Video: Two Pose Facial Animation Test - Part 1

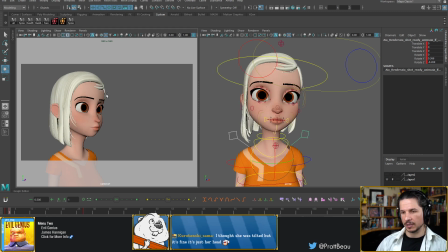The shoulders, we should feel them moving, but our attention should be 100% on the head. And let's see, maybe I can push it a little bit more. It's fine if it's just your head.
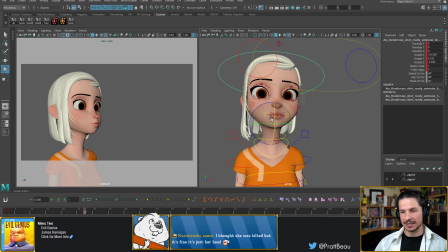Now with a smile, I don't want to go too high with the head. That tends to create a disingenuine smile. I should just start on frame 3 here. Okay.
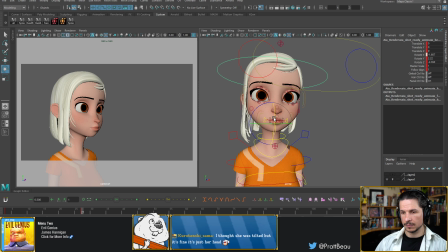There we go. It's a small change, but it's enough for now.
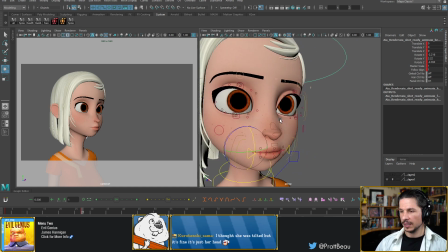So let's go into the smile.
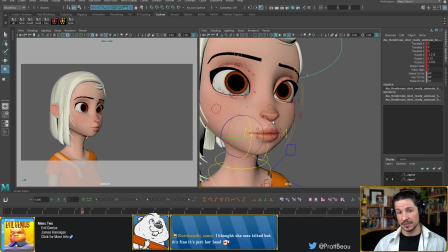Now, smiles are also a very tricky expression because to create a genuine smile, there's a lot of little details you need to do.
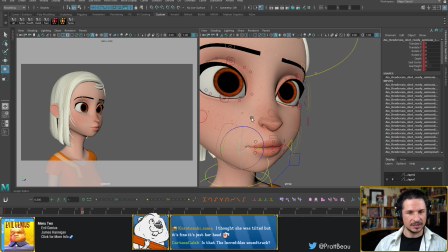It sounds like The Incredibles, but it's from Evil Genius, I believe. You can see the soundtrack in the bottom left corner there.
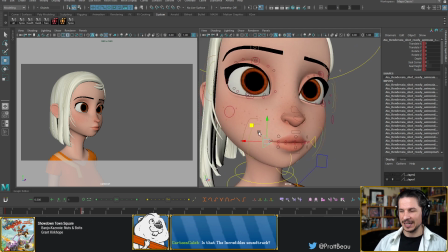But it definitely had that Incredibles 60s spy vibe.
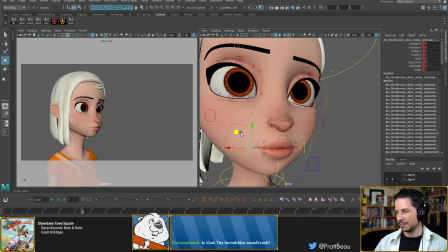Banjo-Kazooie. I've never played Nuts and Bolts, but the Banjo-Kazooie series is definitely one of my favorites. And hello, Caleb, how's it going? So let's go for a smile. And I really want to kind of push the genuine smile here. Now, I've done demos like this before.
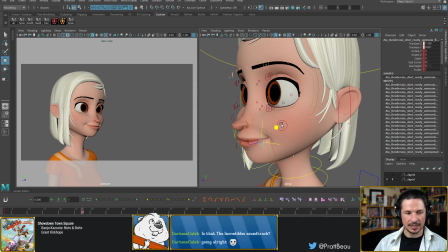When you're doing a smile, one of the big things to avoid is just making that,
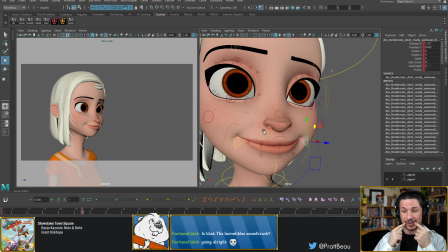where it's only the lips, or not even the lips, it's only the corners of the mouth that are going into the smile.
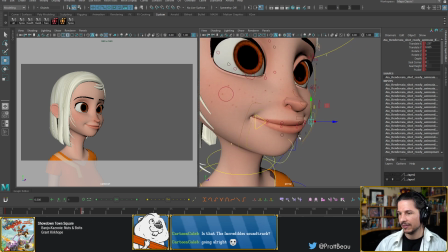This will tend to make creepy smiles, especially if, for example, you have to show the teeth. So if I have to lower this lip here and start doing this,
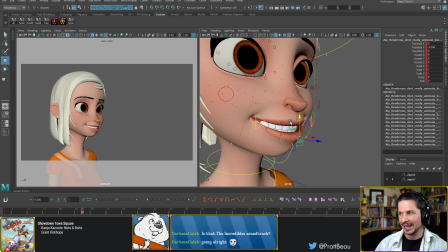this kind of gives to me a Hannibal-esque smile. It's that serial killer, creepy, just like kind of like a puppet. The ventriloquist puppet smiles is just very odd.
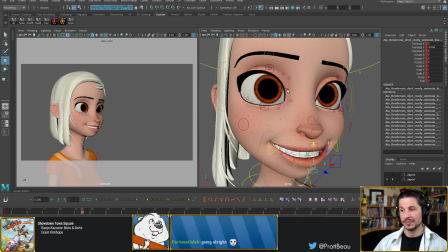So we want to make that feel like a genuine smile instead. So a lot of that has to do with the connectivity of the face.
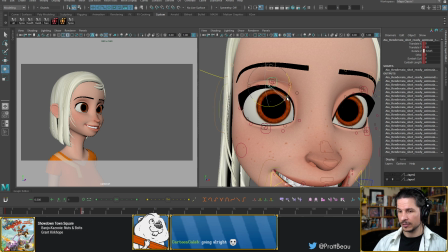So let's do that really quick. First thing, I'm going to pose out the eyes to get a little bit more shape towards the iris.
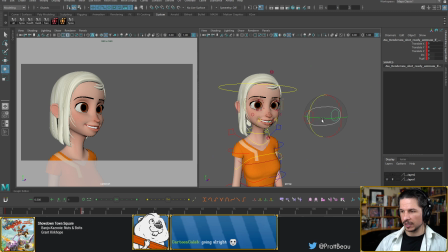Let's actually make sure, before I go too far, make sure the eye direction stays the same. Good. Okay.
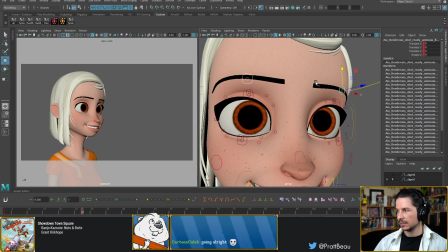Now, the brows will go up a little bit. Let's just give a slight rotation. Not too much. I do want to shape them myself here.
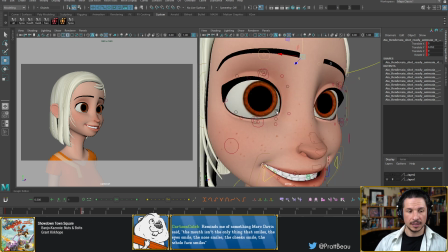So already that's starting to help. The mouth isn't the only thing that smiles.
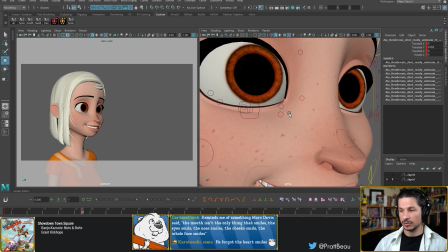Exactly. Everything in the face smiles. A true, genuine smile, you'll see it across the entire face.
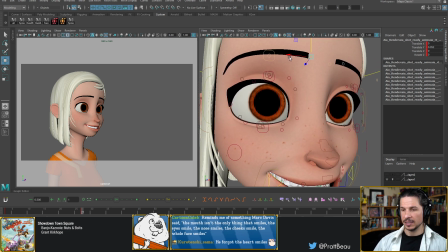So, we've got the brows very roughly. Again, keep in mind, this is like pose version 0.1. It's going to go through a lot of changes after this. So, let's go for the eyes now.
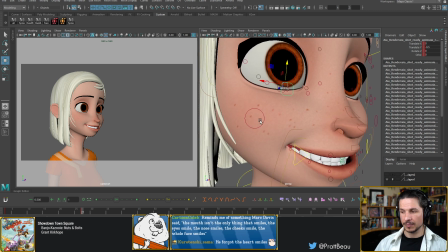Now, the big thing with the eye when you smile is that the bottom lid is going to be affected. And the reason for that is as the cheek goes up here, or as the mouth goes up, the cheek gets pushed up as well.
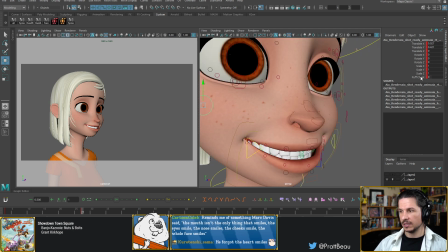So we're going to have a little bit more
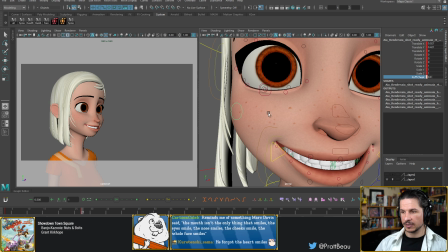mass going up here,
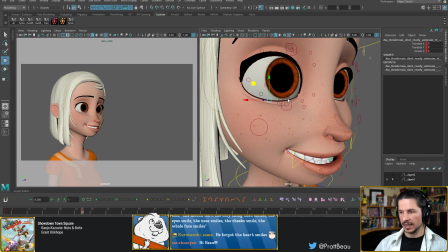which is going to push the bottom lid of the eye up on that side. So you get a little compression there.
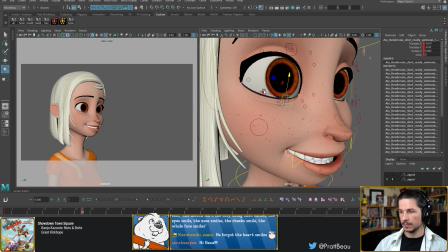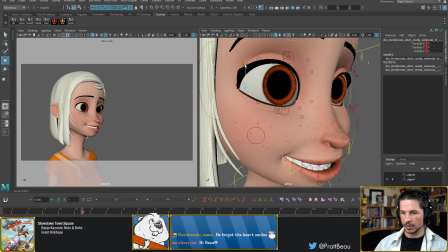So something a little bit more like that. And we can even take the whole corner of the eye and raise it as well to accentuate that
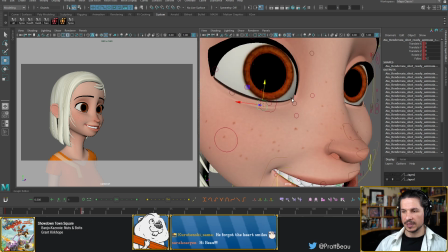squeezing on that side. Now the same thing with the skin under the eye. This is something a lot of people tend to forget,
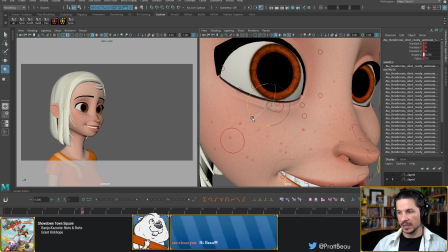is on many rigs you can animate the skin under the eye, and this is going to help push that cheek pushing on the outside of the eye versus the inside. So let's get that in place here.
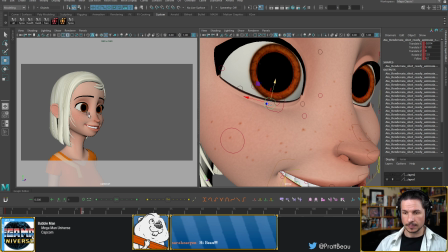And already that's helping a lot compared to that dead expression.
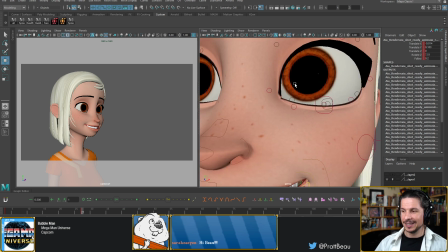And hello, Sarah, how's it going? So let's kind of quickly do the other side.
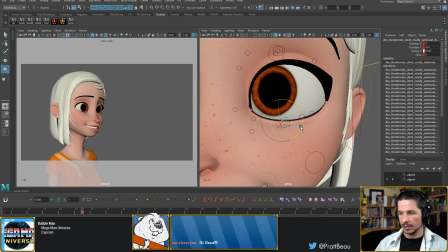The other side won't be quite as much, but we can still push it, especially the corner of the eye. It's amazing what the corner will do.
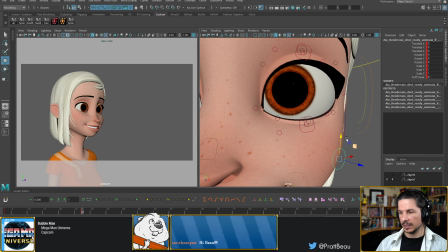Okay. Now the cheek as well, can't forget that.
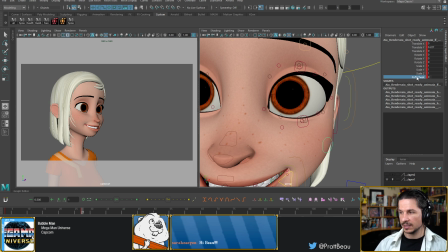Especially on this side, the cheek is going to be very important because it's going to be the one that we see in silhouette. So kind of pushing the cheek, puffing out a little bit as everything kind of pushes up, and we get that reshaping right in there.
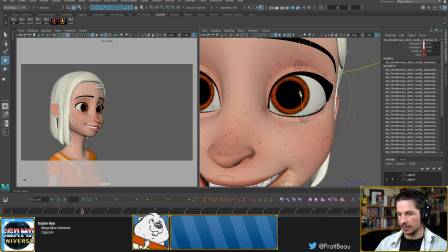Bottom lid, let's kind of push that up a bit and shape it. So already we're pulling the rig away from serial killer smile.
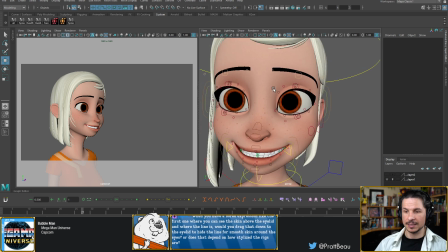Is it done? No, we've got a lot of work to do yet, but that's feeling a lot more genuine.
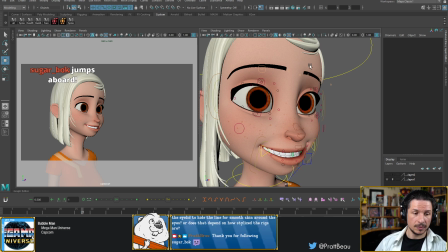Let's see, when you have a bored expression like the first one, where you can see the skin above the eyelid and where the line is, so the skin above the eyelid, so right there, would you drag that down to the eyelid to hide the line? A little bit. So it depends on the character.
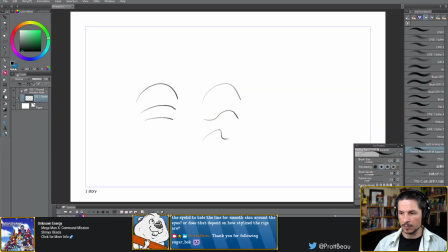For example, some people, if you look at their brows, so let's say you have a character's brow here,
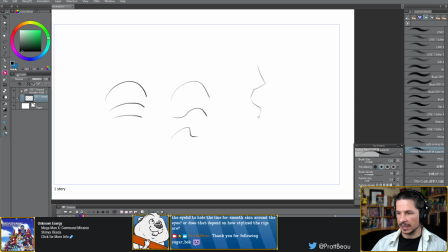and then the eye, so let's say we've got the eye socket here, and the eye sits inside there. So, whoop, the eye sits within that socket.
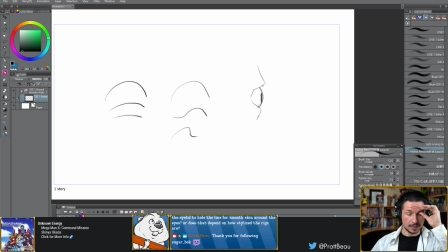Some people have very little skin over that part of their eye. So you'll get this kind of really sharp definition between the
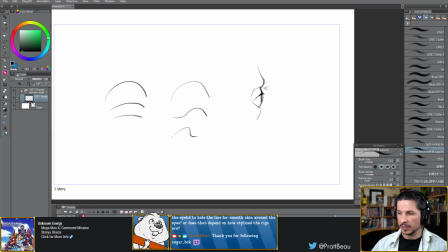lid and then the eyebrow. Other people, for example me, I have a lot of skin there, which tends to kind of flatten this out and create this much smoother line right through there.
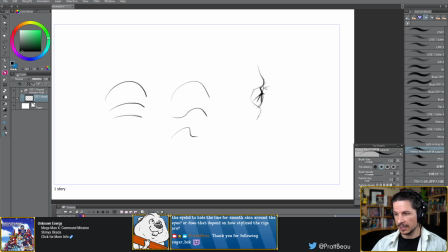Others have even more, which creates basically that kind of feeling when we see them from the side. So it really depends on the character, who you're animating, and the style you want to go for.
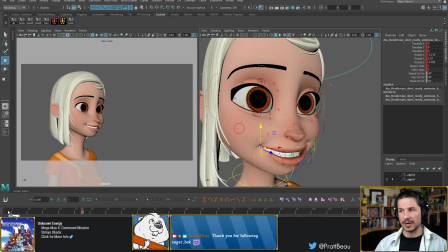The big thing is that you want to keep that consistent throughout. You don't want to have a character start off one way and then end the shot in a different way.
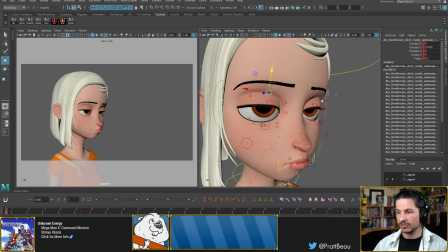So for example, on this board expression, I have changed these controls a little bit. If I reset them, you can see this is what I had before. It gives these really deep shadows here.